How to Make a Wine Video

So we're going to make a cocktail using this wine and I'm going to show that as the second part of the video. I just looked at the clock over there, it's like 11 o'clock in the morning and I'm drinking wine already. Hey, I love my job, what can I say? I have to shoot when the light is good, so a lot of times, I mean, I'm not even showered yet, look at me, I'm a mess. But this is the way you have to work, you have to shoot when the opportunity is there, right? Cheers.
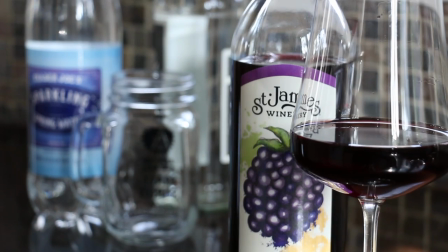[4:29]
Now we're going to introduce a cocktail to the mix, right?
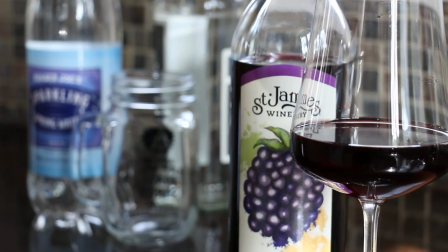[4:32]
So we have to move the viewer from the wine, which we've already talked about here in the foreground, to the cocktail stuff in the background.
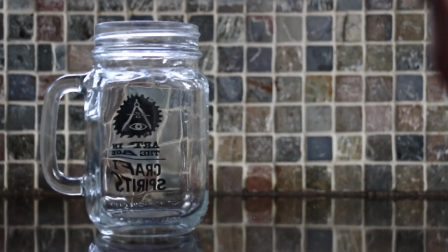[4:40]
That kind of takes us from one subject to another visually, right? I've left plenty of space over here so we can put text in to instruct the person how to
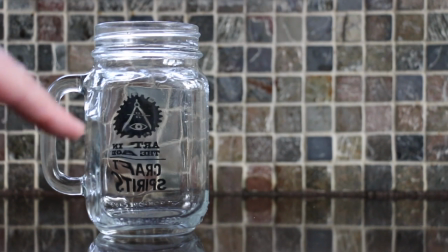[4:49]
build the cocktail and I want to leave this glass in the same exact place and stop and start the camera,
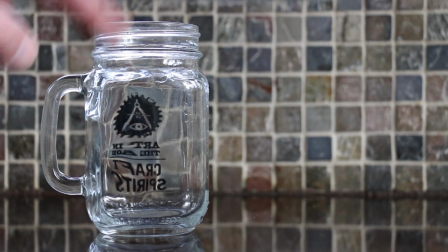[4:55]
sort of like a little stop action thing and the glass is going to progressively fill with all the ingredients, or at least that's the hope.
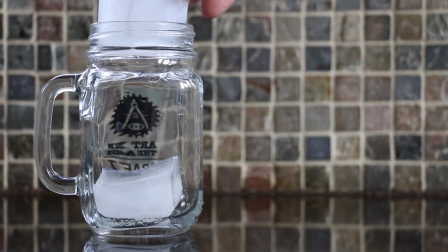[5:05]
Ah, see this is where the problems start,
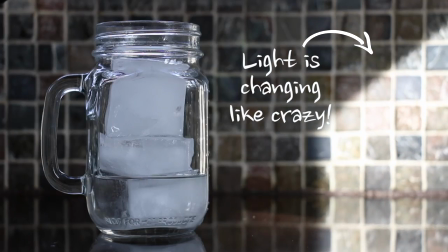[5:11]
one and a two with the wine and our seltzer water.
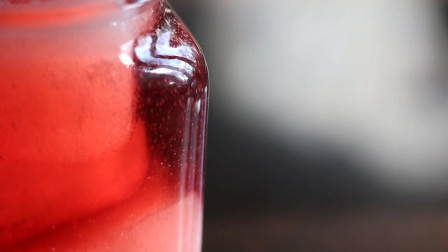[5:18]
Now I'm going to change angles and I want to get some of that beautiful fizzing and I want to show this juicy
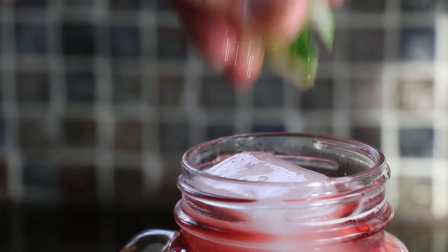[5:24]
lime being squirted into the cocktail because hey juice is attractive, right? Okay, so we have all the footage we need now at this point, but we have to edit it together to make a story, right? That's where all the magic happens. So I'm gonna go down into the studio and show you what I do down there real quick. All right, so this is my editing studio slash wine cellar. And this is where all the magic happens. This is where I do most of my editing. I use Final Cut Pro 10 on an Apple iMac.
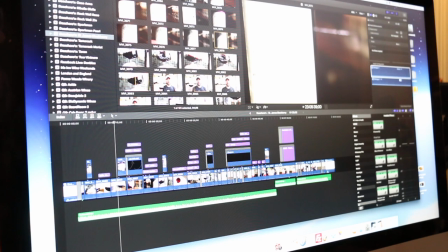[5:54]
You can see here, these are all the clips that we shot upstairs in the kitchen. And now I have to screen every single one of them. sometimes there are hundreds and I go
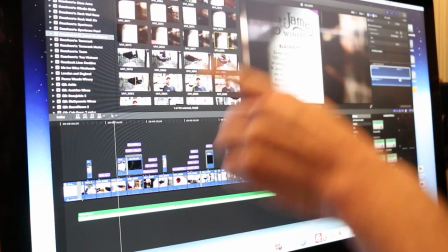[6:03]
through each one of these clips here and I look for the best part of it and I take that and I put it down here.
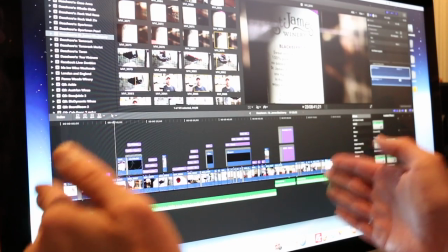[6:08]
This is what they call the timeline.
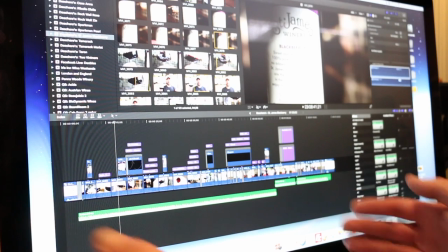[6:10]
This is essentially where your story, your video is being put together clip by clip and you know the way you edit those clips,
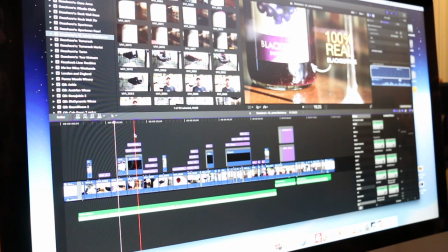[6:18]
the way you put text over top of your screen to tell the story and then eventually this green line down here,
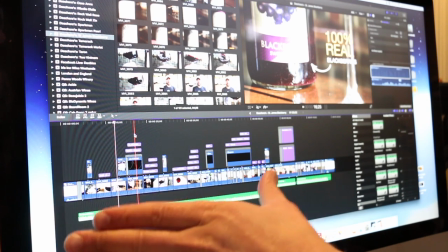[6:25]
this is our music soundtrack, that really sets the tone for the entire video.
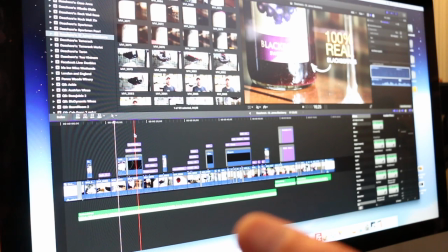[6:31]
I love this, but this process can be really long. This can take me anywhere from two to three hours to a full day depending on how long the video is.
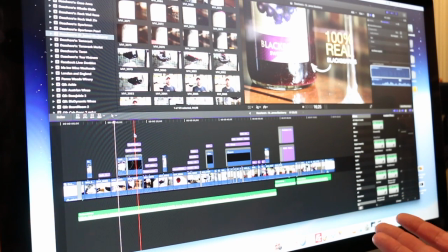[6:40]
Eventually this video is going to end up to be less than a minute and a half long, so a lot of work for a minute and a half, right?
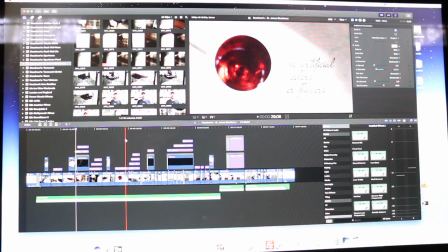[6:47]
Oh I should probably give you a little teaser of what the video looks like, right? Check it out.
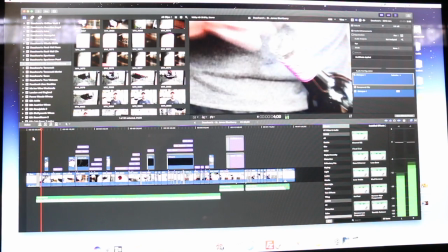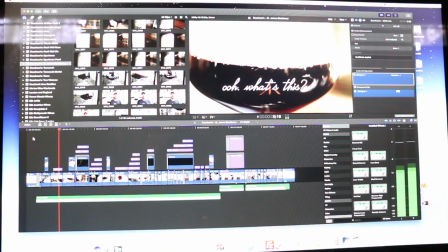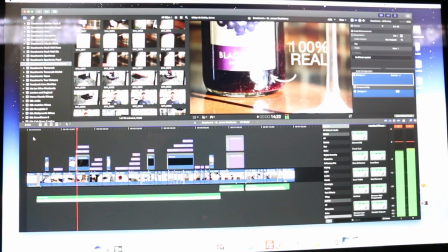You're probably gonna want to see the final product now, right? So I'm gonna leave a link right about here. Click on that, that'll take you to the final video. I'd love to hear your feedback, what you have to say about the process or just about the video in general. Okay, thanks so much for your input and for your continued support, guys. Stay tuned, more wine, spirits, and food videos on the way, I promise. Cheers.